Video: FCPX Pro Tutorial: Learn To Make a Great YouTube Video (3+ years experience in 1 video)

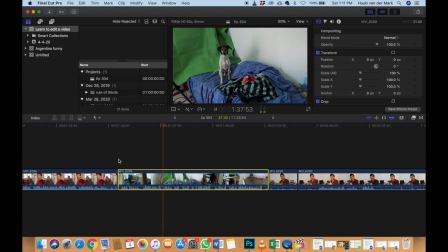32:55 I have a really small room over here. My green screen and my computer.
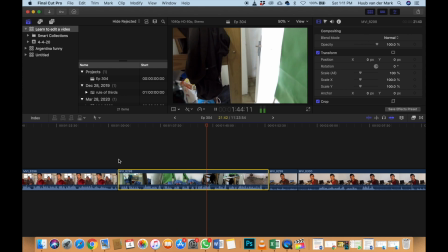33:02 And yeah, I made some space here to store my stuff.
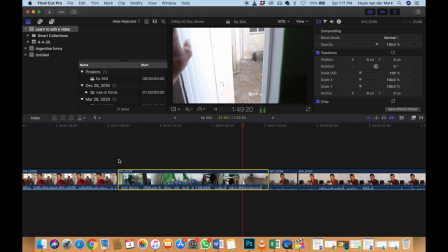33:08 And this leads to a tiny little place outside where my dog can be. So I'm really grateful for that.
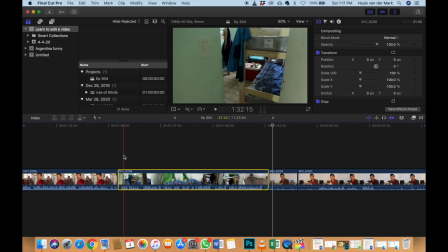33:15 Okay, so this shot looks messy, right? Because let's just mute the sound for a second. Actually, no, let's just do it like this.
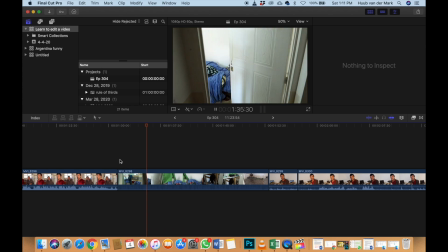33:33 No, so it looks like I'm going forward, so I'm going fast to the left, and then I show it, and it's a little bit shaky.
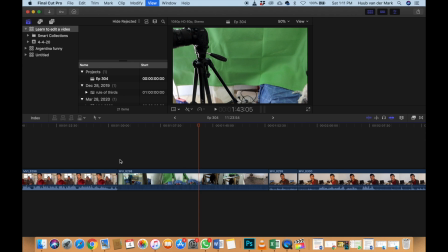33:41 And I'm really doing this on purpose, because I want to have some variety.
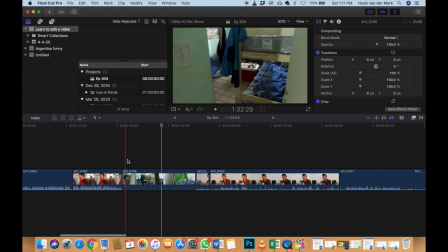33:47 Like if you look back at the things we've already done,
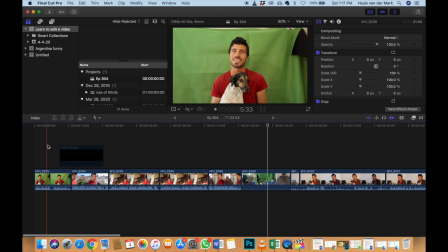33:51 then one time I'm standing in front of a wall talking with the camera still.
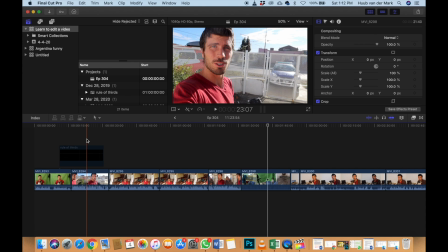33:57 The other one I'm filming myself from the side and I'm walking and talking.
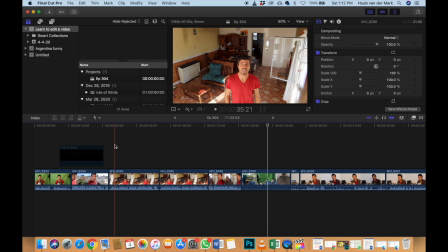34:05 Then I am walking in frame while the camera is standing still but at a different angle.
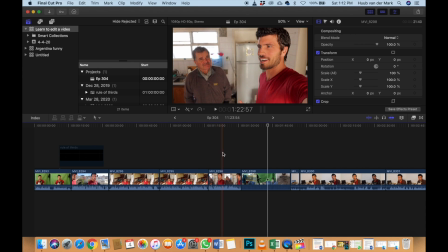34:14 Here I'm holding the camera and I'm talking to someone. It's just a little bit of variety to keep it interesting.
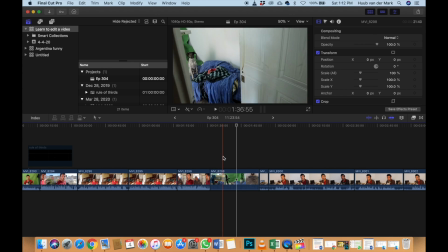34:22 So here I decided I wanted something different to just make it, to add something which was a little bit chaotic.
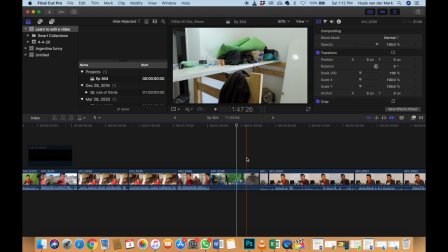34:31 And I knew I had to do it fast because I knew it should end in 1 minute.
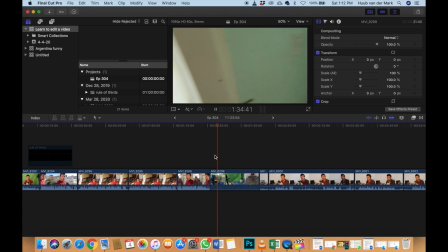34:37 So yeah.
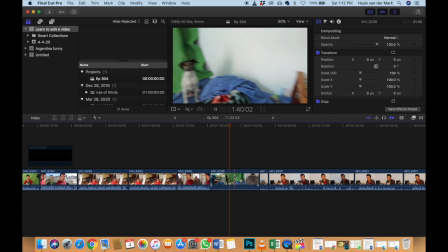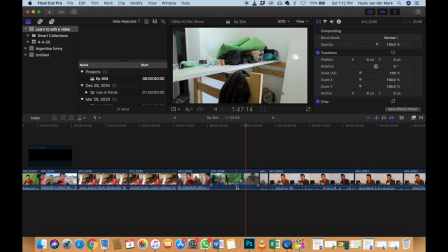34:47 Okay. Well, there's not really much I can say about this.
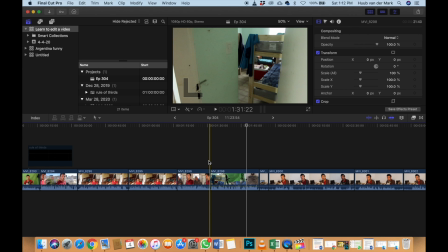34:54 Let's put the music back to normal.
Most rooms have Okay, did I? for that.
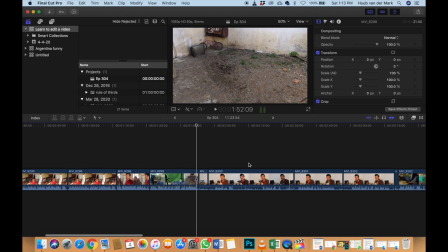35:00 Right, well, whatever.
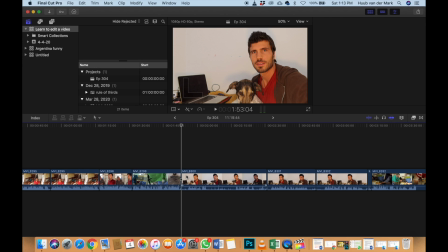35:06 Well, I apparently did nothing here, so let's delete this one. Let's look at what is this.
So this is when I talk to you with the light, and when I take the light away.
Ah, right. I remember this.
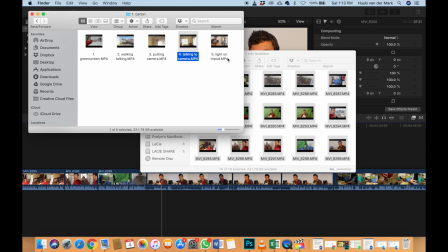35:20 Oh, I actually wanted, because I wanted to show you the difference in just putting like a simple light on,
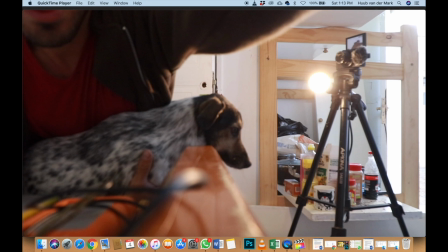35:28 and how much of a huge difference that makes and how your shot looks like. That has helped me a lot.
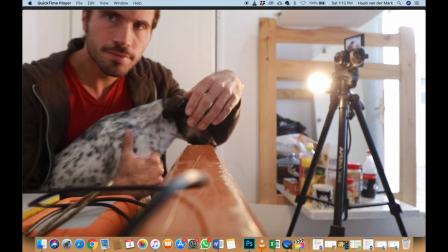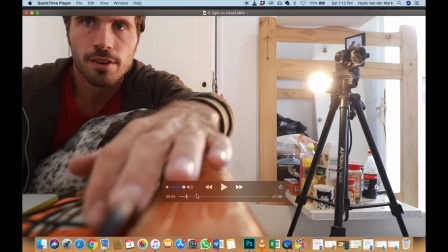35:40 Right. Oh. Anyway, this is not really the point.
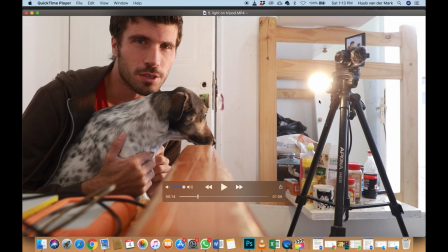35:45 Is that there's a light bulb here. It's a normal one, a yellow light. Don't use a white light. I just put it there against my tripod. It's kind of holding. I was hoping it wouldn't fall, and it didn't. And I'll show you the difference.
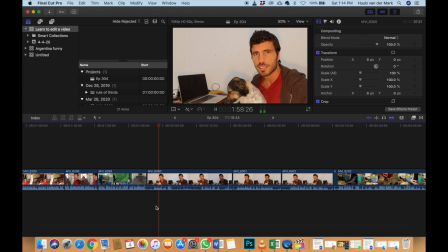36:02 Here, look.
With the light, and when I take the light away, it's like this.
You see that? This, and this, and this, and this.
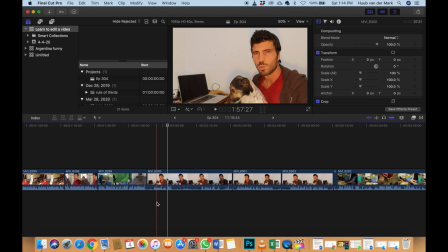36:19 It's quite a big change, especially when you have a better background than this ugly white wall. Alright, I think I made my point.
Quite nicely equal lit.
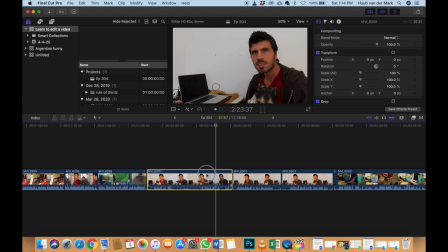36:35 But if I take the light away.
Okay, no, not important. I'll delete this one. As you see on this shot, on my laptop there are flames. I literally just downloaded a video that had flames in it,
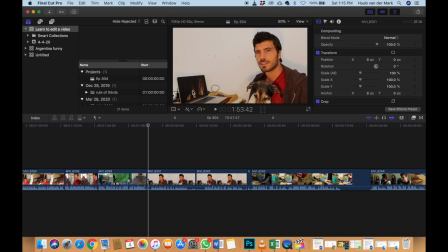36:52 and I just use it to create a little bit more ambience, to make the shot look a little bit warmer.